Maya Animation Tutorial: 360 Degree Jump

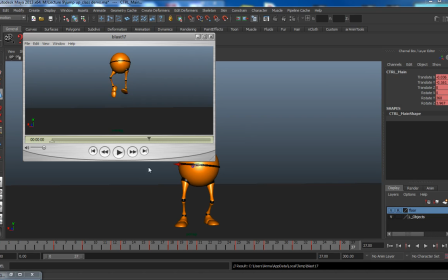One of the nice things about computer animation, which is also one of the things that makes it harder, is that you can go back and you can make major changes. When you are working in stop motion,
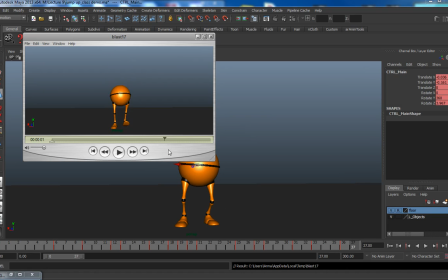if it's decided that a major change is needed, you have to do the whole shot over again from scratch. And with cell animation, if a major change is needed, it's not impossible as it is in stop motion, but
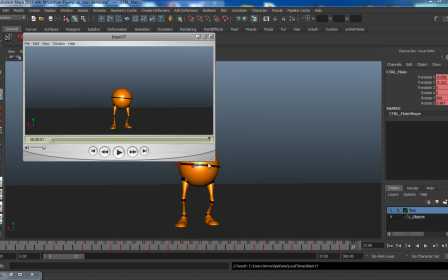It's very time consuming. It's very difficult. You know, it involves throwing a lot of drawings away and reworking them, which is expensive.
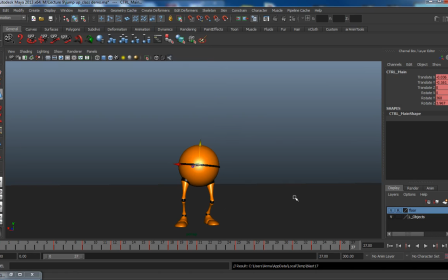Um, in computer animation, you can work iteratively in a way that you cannot in other forms of animation. Now, while that's nice, you know, you can really kind of strive for perfection.
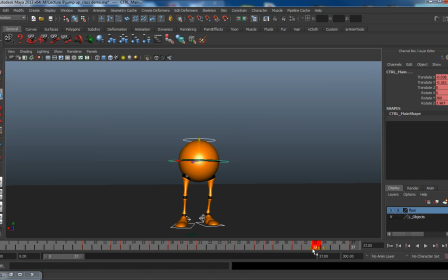You can go back and make changes if something isn't working, which is nice, but it's also kind of a curse because if you're working in a professional setting, it means people are a lot more inclined to ask for changes, and sometimes major ones.
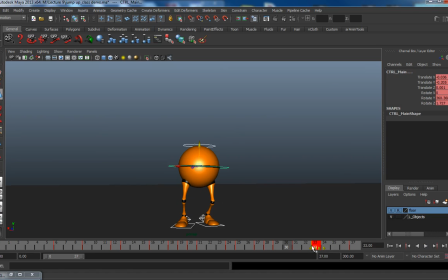Um, Here, I wasn't happy with the weight on the knees and the overlap. I wanted to build in some overlap, have them come up a little bit farther, come up extra to help sell the weight.
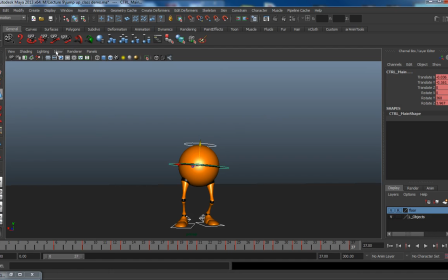So there's like kind of a double bounce. He bounces there, but then I added another small one, you know, where he exceeds
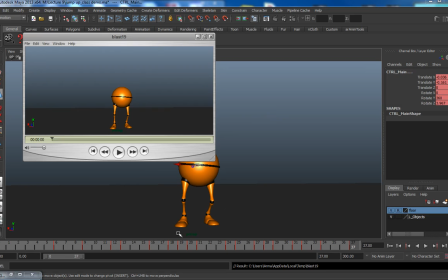his, you know, he goes farther than his final resting pose to build in some overlap, which also helps to sell the weight.